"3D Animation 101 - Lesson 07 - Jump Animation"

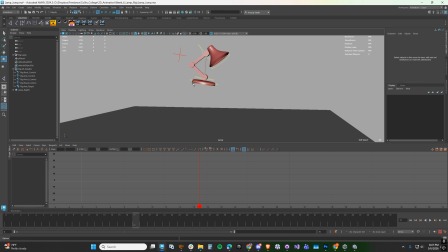(16:28)
Like, think of it as when you're jumping, you generate more force with your shoulders, and the character is kind of coming up into the apex pose a little bit better. Now, we want to add that same drag that we had earlier, but we want to reverse this. So here the arm was going down a little bit faster.
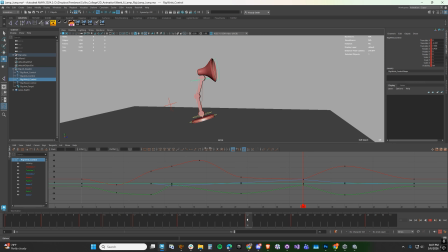(16:46)
So from the apex pose to the land pose, we want to add a little bit more of that drag in here. And that means that we want the head to sort of stay up where it was in the apex pose. So now the head is staying up there. So you're extending the neck and you're going to bend it down.
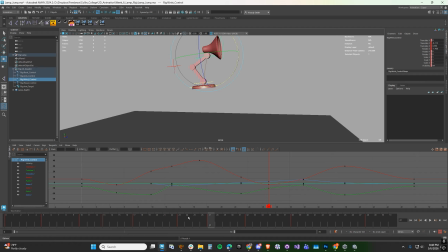(17:03)
Now you'll notice that when I do these breakdown poses, I'm not keying every control. I'm just doing this on the controls that need to stay there. So I'm going to just do the head here, and then I'm going to take the root and I'm going to push this up just a little bit.
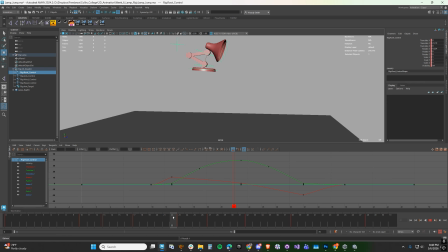(17:20)
So now my character sort of comes up and it stays up a little bit more, so it makes this motion just a little bit more interesting. Okay, so the next one that I want to add is I want to add a little bit more of a overlap in the head as it lands.
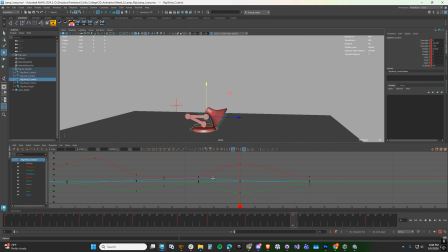(17:38)
So I'm going to do something a little bit different on this one, and I'm going to do something called bracketing. Means that I'm going to focus on the X rotation of my head. That's the forward and backward of my head.
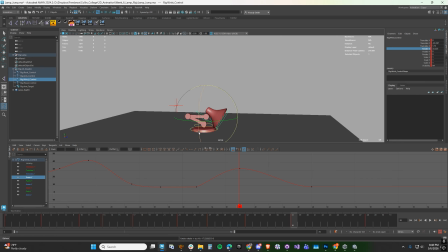(17:51)
And I'm going to go to a keyframe, frame 38, is the keyframe where the neck is down and the head is down as well. But I want that head to overlap here. So instead of keeping the rotation key for my head at the same as my translation, right?
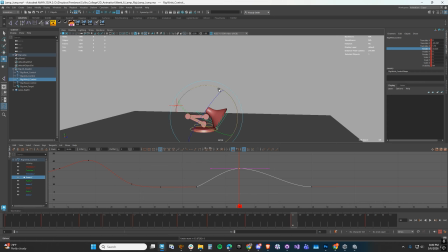(18:10)
So I'm moving up and down and I'm rotating the head. Those are two separate motions. I'm going to take the rotation key and I'm going to move it down about 3 frames. So now you see 38, the translation key stays there,
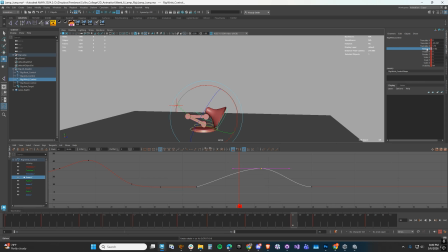(18:26)
but you can see the rotate X is not keyed there because the channel is lighter up here in the channel box. And then as the head comes up, moves up, that rotation is happening later. So that's going to be a bracket, means that the key is going to be offset or separated.
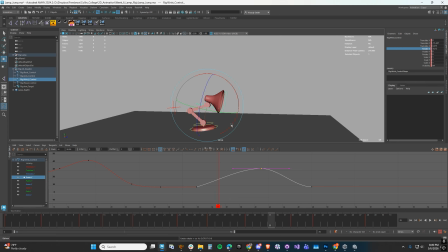(18:45)
And the reason I call it bracketing is because now I'm going to go in front of that key to frame 35, and I'm going to rotate the head up. So again, those counter motions, right? Where the head is going to rotate up because later it's going to rotate down, make for a very interesting and naturalistic motion.
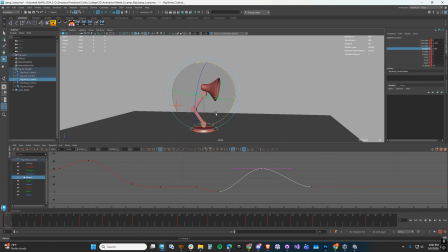(19:04)
So let's go ahead and just take a look at our jump now that we've added some of these breakdown poses. So that's looking pretty good. The only thing that I see right now is that this absorption pose, it just feels a little bit soft.
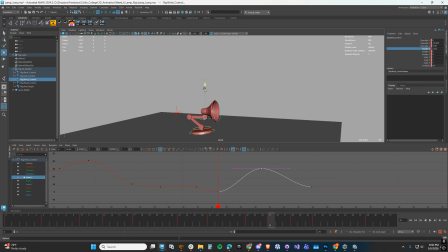(19:20)
So what I'm going to do is I'm going to take the head and I'm going to push it down a little bit faster, and I'm going to increase the angle. So now as the character lands, that head is absorbing the weight a little bit faster.
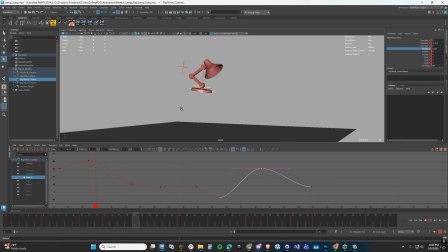(19:36)
Okay, so the jump itself here feels good. Feels like it's got a little bit of weight, but what we're seeing is that the root is looking a little floaty because when the root is pushing off, you can see it's taking 1, 2, 3 frames and it's sort of hovering off the ground.
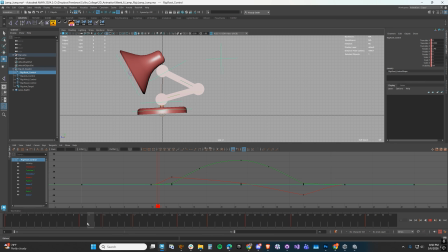(19:53)
It's not really snapping. So what I'm going to do is just for the root, during the push-off pose, I'm going to take this root key and I'm going to move it down to frame 12. So this explosive motion here is going to happen over 1 frame.
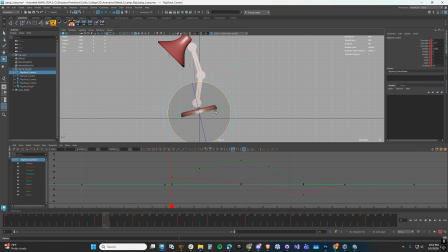(20:10)
This would be sort of like the foot leaving the ground on a walk sequence or a jump sequence.
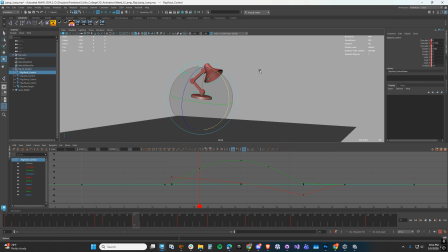(20:15)
So this gives the character a little bit more energy. It makes the key a little bit more snappy.
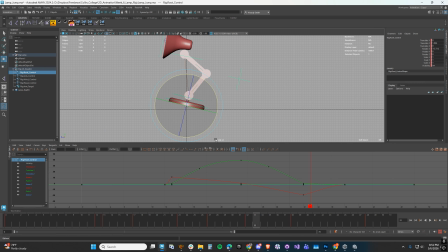(20:21)
And we're going to do the same thing here in the last pose, where the root is going to slam down to the ground. You see right now it's happening over 6 frames. We're actually going to have it happen over 1 frame. So now the root is slamming down to the ground, right?